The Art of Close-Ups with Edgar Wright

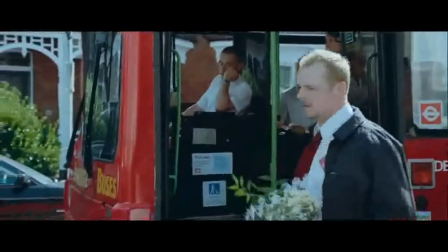250s
somebody's feet coming out of a bus um that's the start of the shot because you've
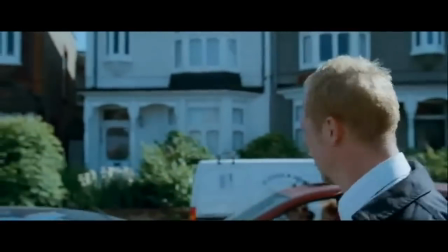255s
either got a whip pan or a frame wipe and simon's halfway down the stairs and then you're into the scene rather than
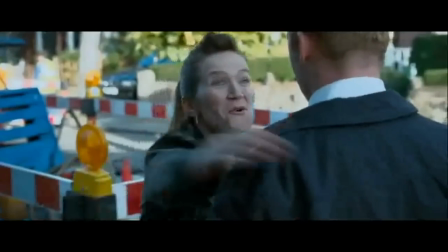260s
seeing a bus pull up and then Simon gets out and then it's basically sort of forcing the edits of the stuff that you would cut out anyway like sort of
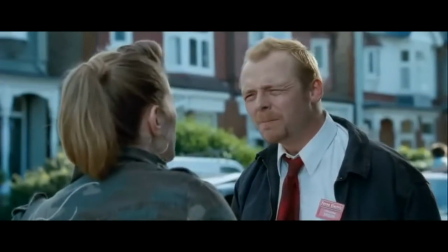269s
when people kind of do like a shot of a car pulling up outside a house they might shoot the car coming down all
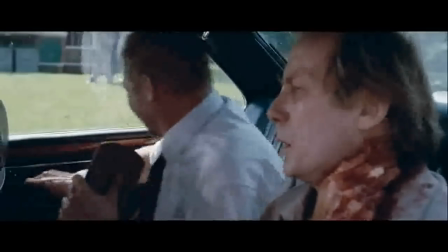277s
the way from the street and then stopping but you're going to end up cutting out like 90% of that setup so why not just kind of like force
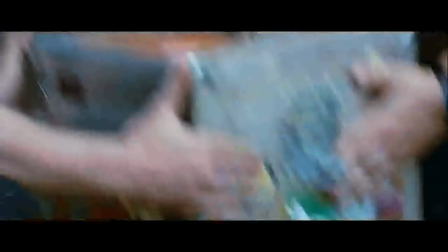286s
force the timing of it on Shaun of the Dead all of those close-ups that are in that movie were really hard won like
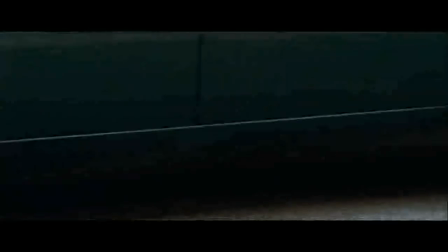294s
they were always always the the shots that would fall off the schedule and you know if you've got close-ups to do it would
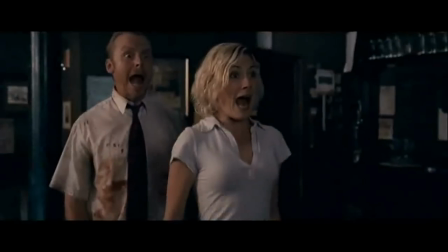301s
always be that thing where you ran out of time during the day and you never got to that close-up and on Shaun of the Dead specifically I would
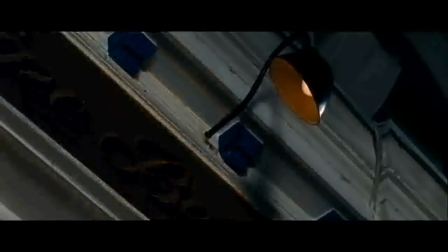308s
spend an hour before like call shooting close-ups and then I would spend my lunch hour doing it as well so in those
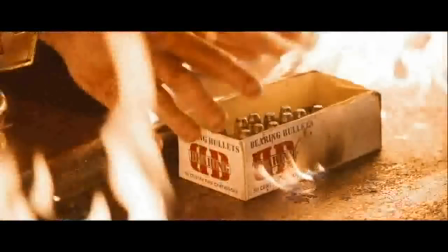317s
two hours outside of the normal shooting day i had maybe got six extra shots by the end of the day and nearly all of the close-ups in shawn of
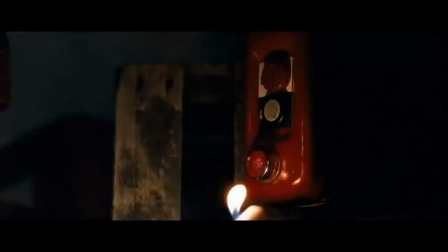325s
the dead were done in that fashion i think because of how they worked in the movies and everybody liked that style it was never an argument on like
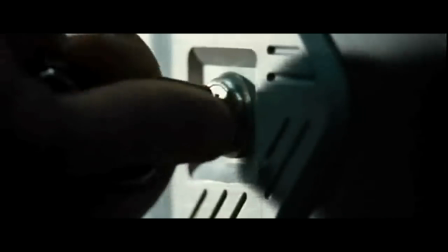332s
hot fuzz of like we got to get those close-ups and there's that bit in hot fuzz where angel is like um getting all of
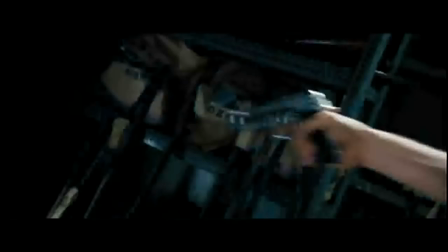339s
the guns from the armory and doing like a proper gun tooling up sequence where i got simon pegg to do all of those shots
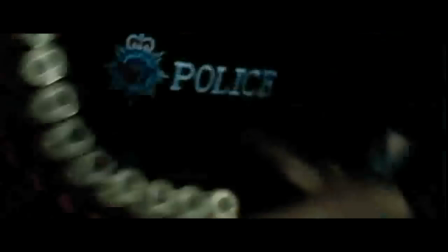347s
and simon even questioned as he should he says what do you need me to do wouldn't it be better just to get like an armor to do it but
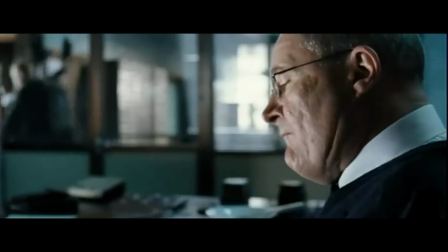354s
i said to simon i said but when you see this bit in the movie it's going to be so cool that you're going to wish that those were your hands
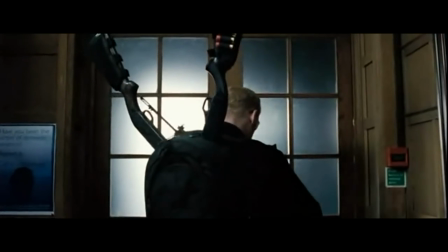361s
doing it and he goes okay so he came in the last day of the simon's last day on hot fires was just him
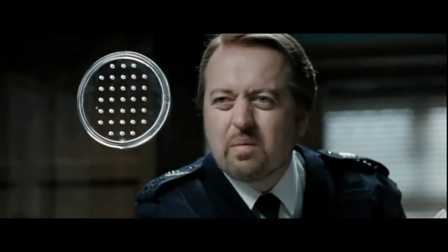367s
doing all of those gun close-ups so simon did those himself and in fact it's got pilgrim as well like the shot of the shoelaces which is
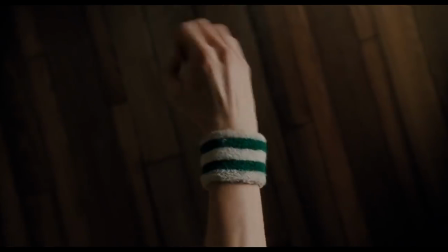375s
another like close-up montage thing that's michael cera doing that you know you can get com if you if you've got funny comedy timing you can
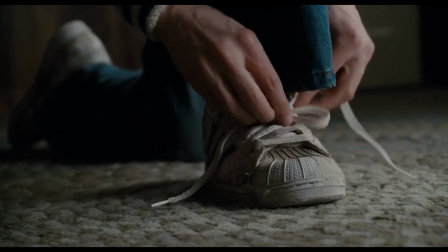383s
make that work with just a finger or just a hand you know and usually if you leave it to somebody who's like a hand double
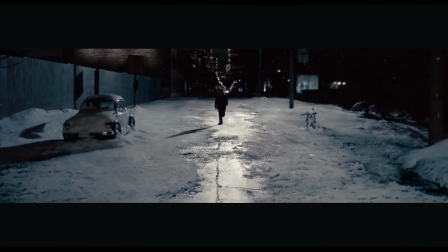388s
or like a extra it will never be as funny as an actor doing it but i i guess in In World's End there was,
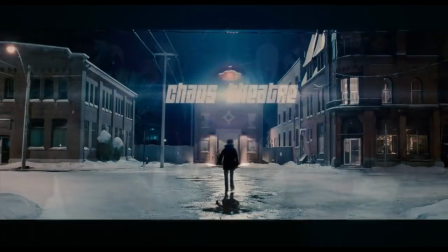394s
you know, especially within the fight scenes,
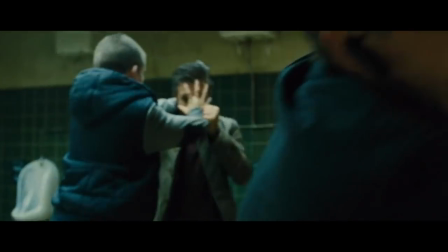396s
they were designed to be much more like long flowing takes and seemingly continuous shots.
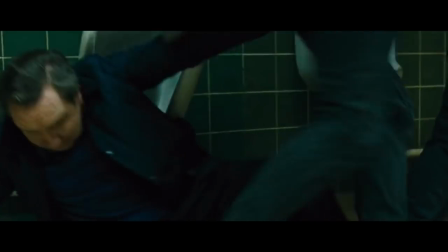404s
So there was less need for close ups in those. It was like a different way of doing those fight scenes.
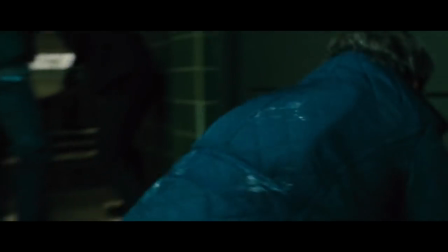409s
Because we knew that the actors could pull off the fight scenes, we could design those fight scenes to be in long continuous takes.
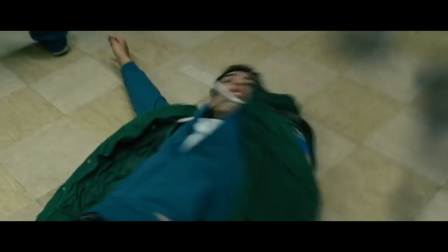418s
With Hot Fuzz we'd have three cameras going and on World's End we had one camera going because it's like there's power in this continuous shot,
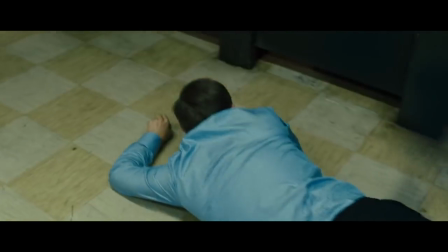425s
which we don't need to cut because the actor can do it and it's going to look cooler as a long shot.
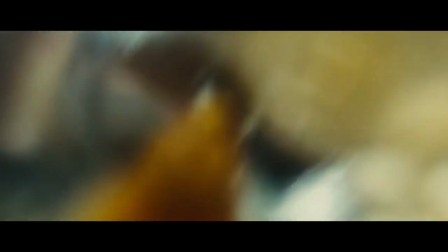432s
Pretty much the last montage you get at the beer is when they
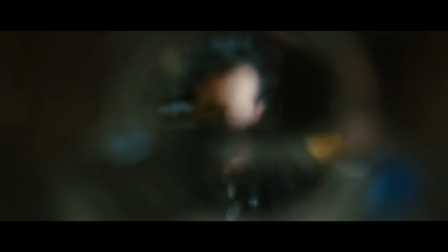437s
are doing the crawl and pretending to enjoy it.
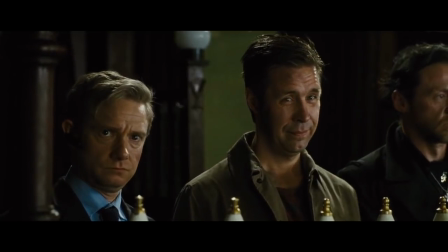442s
And so I wanted to show the beer being poured as to take these advert pack shots,
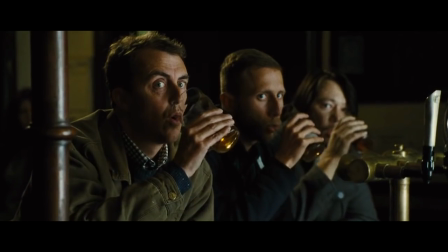448s
you know call the the product shots in beer commercials and make them increasingly queasy and
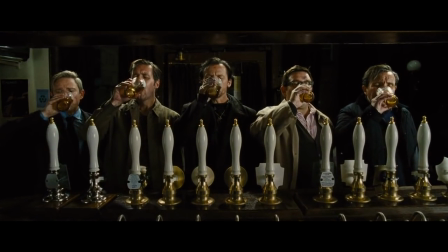454s
sinister that was my idea really because you you get that in a lot of beer commercials of like you know the
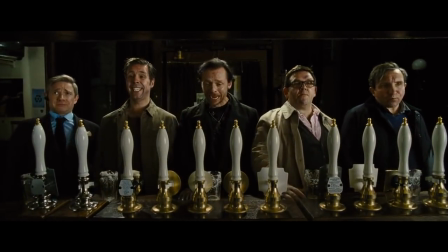459s
close-up of like actual beer pouring of making it look like a
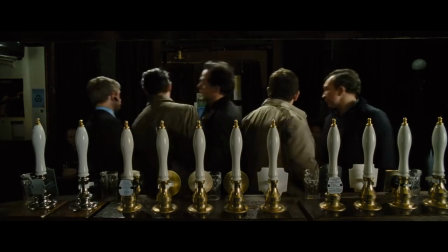464s
golden liquid and to make that increasingly sinister so by the time you get to
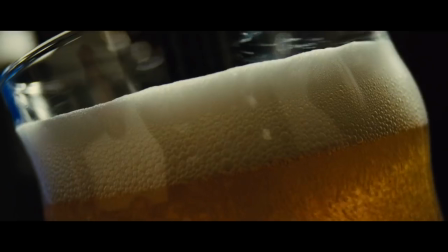469s
pub number six and there's like a super extreme close-ups
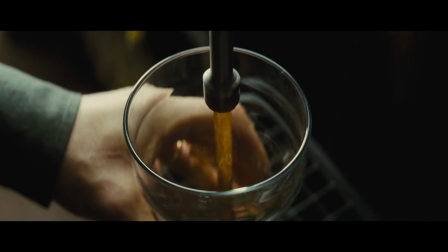473s
of fosters being pulled that it looks somewhat sinister even to the idea of having the
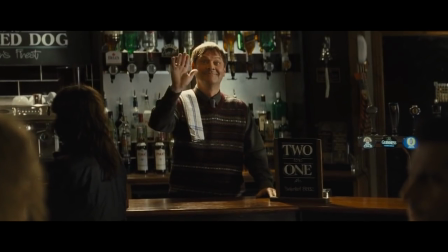478s
Foster's logo upside down. I always thought that having the Foster's logo upside down would be like an upside down crucifix.
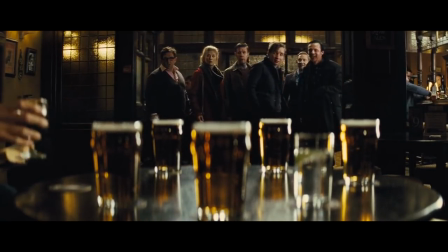486s
It was like this idea of making the beer shot seem increasingly sinister.